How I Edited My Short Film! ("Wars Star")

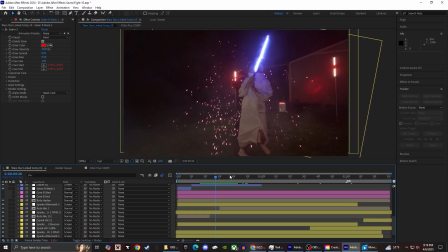So there's a lot of tricks actually used in this scene specifically. So let's just say I'm starting from scratch on the...
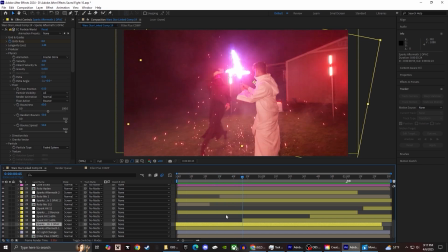Actually, let's just do the second one right here. This spark effect starts here. I'll get rid of it.
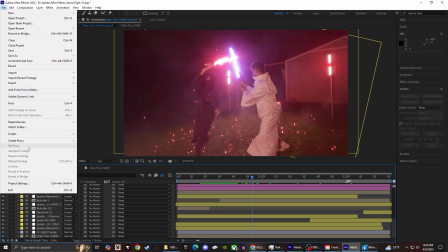Also, another thing, once your comp gets to be a little slow, you want to go and purge your memory and disk cache.
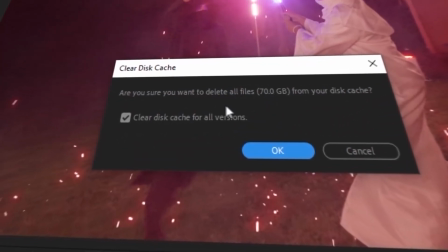As you can see, I have 70 gigabytes. I've increased it that much from the original setting, but 70 gigabytes of cache,
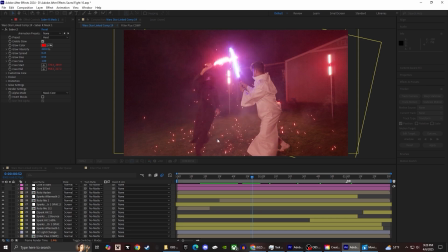you want to clear that. That's all your cache previews for when you preview your video.
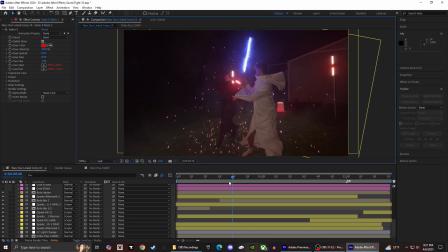Okay, and I'm also going to drop the quality down to half because there is a lot of things going on in this scene.
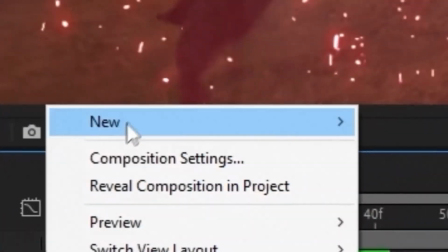But basically, on this hit, we'll make a new solid. We'll just do hit.
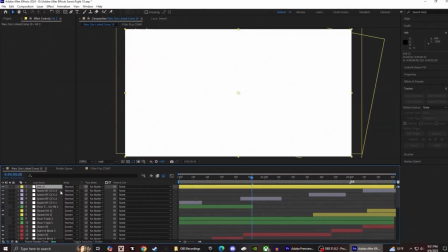This is the second hit of this scene, so I'll just do hit 2. And actually, I'm going to make 2 copies of that, and you'll know why later.
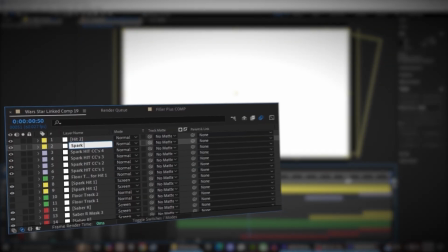I'm going to rename it Spark Hit, and this is going to be
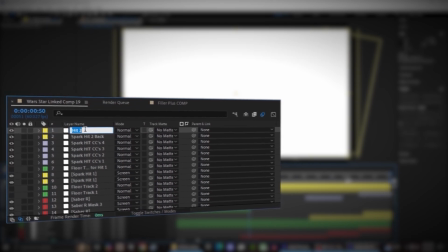2 back, and then this one will be Spark Hit 2 front.
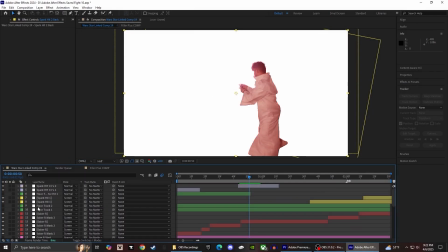And let me just take these off so you can see what's going on.
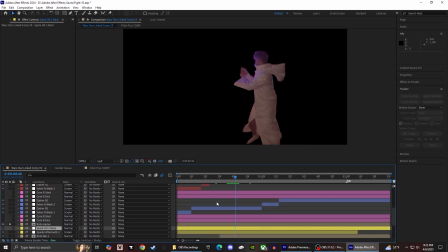And actually, both of these are rotored out already for this scene, and the floor map of the sparks that bounce,
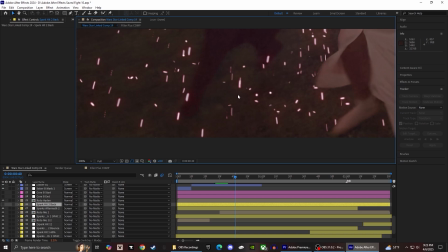that's also a reason why I had to roto this out. And I will go more in depth on floor maps and how sparks are linked to that in the next video,
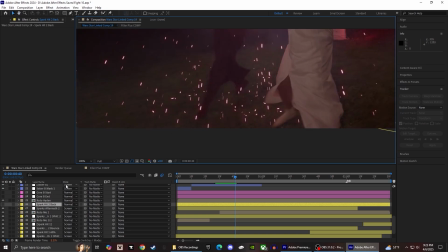and that's going to be part 2. That gave off a way more realistic effect in terms of sparks just fading out midair.
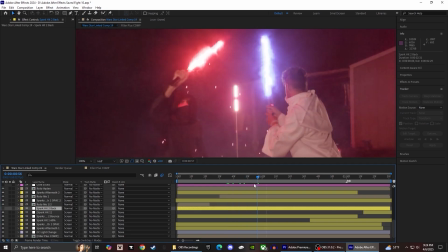We'll hit saber, like, say, like, right there.
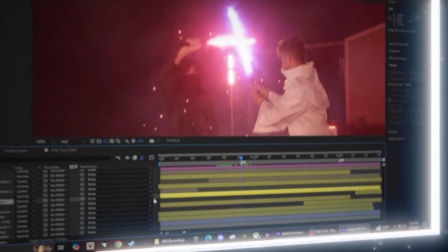So I'm only make a marker just so I know where that's at. Control Shift plus D splits the clip.
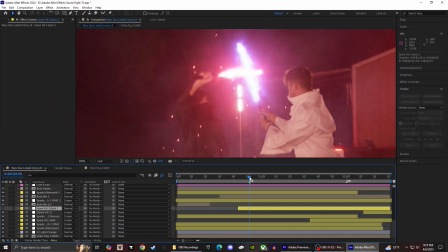Backspace. Actually, I'm going to start a little behind too so that I can get started.
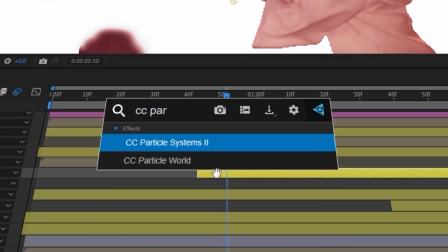I'm going to add the CC particle world effect.
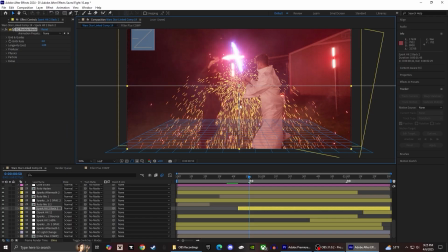As you can see, there are particles on the screen now. Also, this plugin is FX Console.
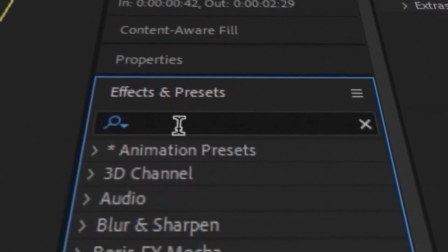If you don't have that plugin, just go over here to the effects and presets and just get, you know, whatever effect you need. I just have that plugin because it saves time.
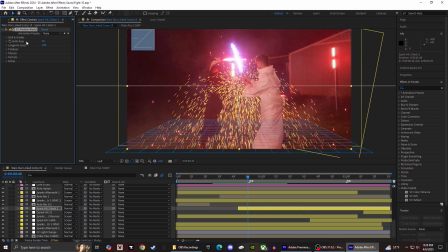We have this right here. I went ahead and messed with the parameters already and made a preset.
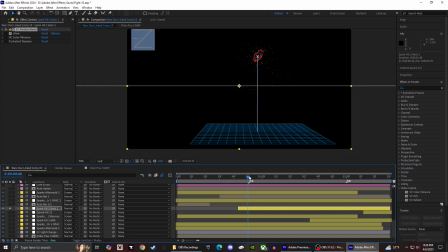This is the spark effect here, and I'm just gonna solo it so you can see it on the black background. This is just by itself the preset I made.
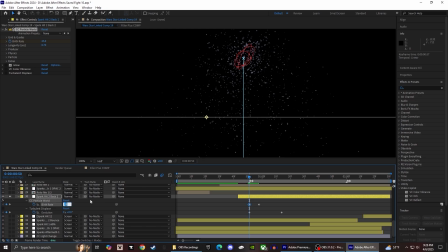What I usually do is I think for the most of the hits were like a 25 to 30 birth rate.
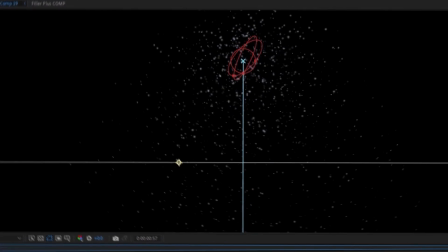I just keyframed it down so that, you know, the effect will stop at some point. Next thing I did was position it.
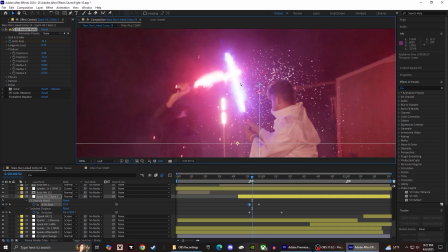You know, I have to position it to where it's actually on the lightsaber hit.
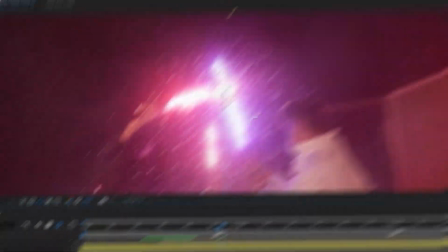Also, make motion blur a thing. So there's motion blur, so it looks like lines, not just little dots going everywhere.
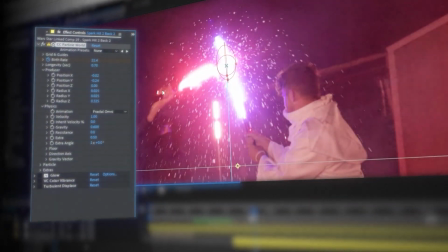Physics, I usually did fractal omni, but I mixed it around a little bit so every hit didn't look the same. Velocity 1, gravity 0, so it falls a little slower.
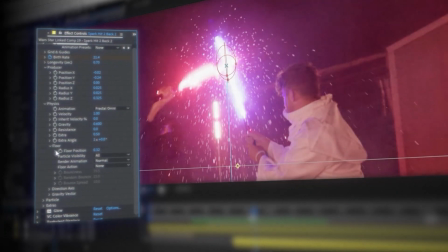When I messed with floor maps, I would mess with the floor position, but this one I have it to none.
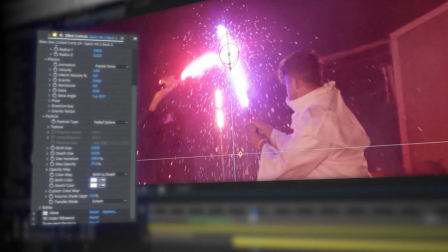So this is where the particles are really lines. In here, this is just birth size.
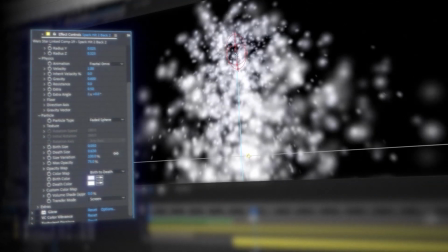They start out bigger. Death size is they come out smaller.
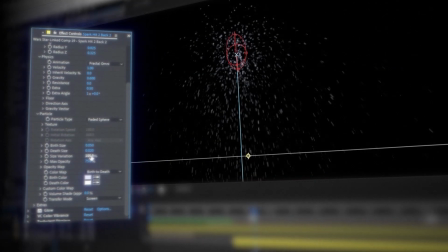Obviously, size variation to just influence the randomness of each individual spark.
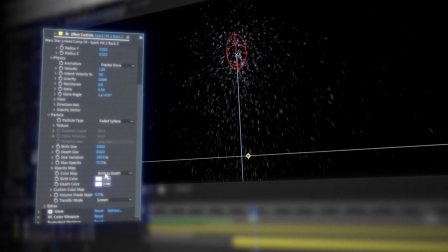100% for every spark's gonna look the exact same. Opacity 75%, and actually I have opacity map.
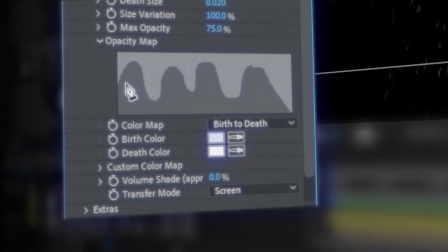So this is the, think of this as like the lifespan of the spark.
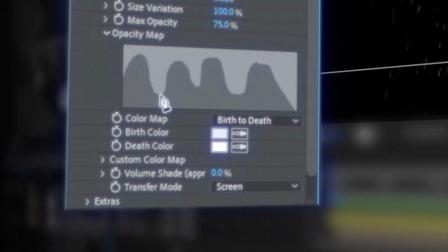It's gonna go have a high opacity, low opacity. It's kind of gonna flicker. That's kind of the sense.
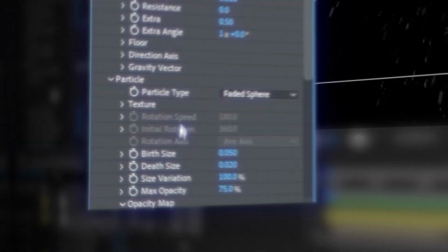This is why it's like that, and then at the very end it's just gonna die off. Yeah, that's honestly the basics of the different effects.
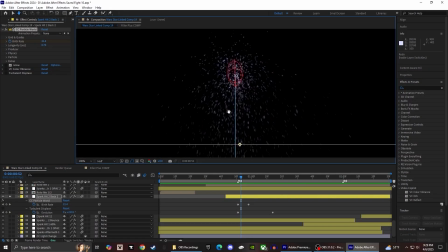As you can tell, these sparks are they're very dull. There's not a lot of color. There's not even a lot of, it's mostly faded out.
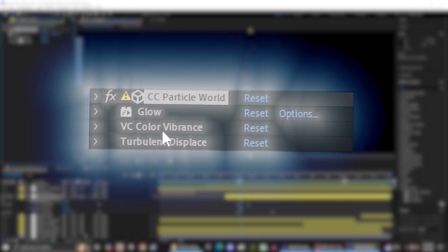There's not a lot of vibrance. So that's where glow and VC color vibrance come into play. This is also a Video Copilot effect and a plugin.
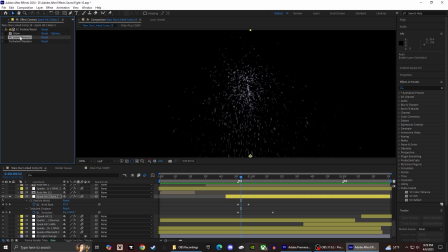So you won't, I think actually this one's free. This one's free, so you can get this as long as FX Console is also free as well. Just like this. Glow is going to enhance, you know, the blues coming out of those sparks.
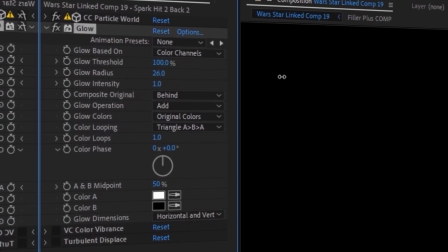I just set the threshold 82%, so you know, if you set to 0, then there's nothing.
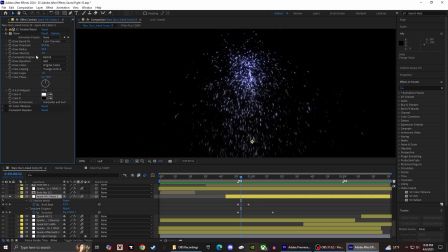It's just way too blown out. This is honestly subjective. There's not really a right or wrong way to go about this. I just did what I thought looked the most realistic and matched my scene.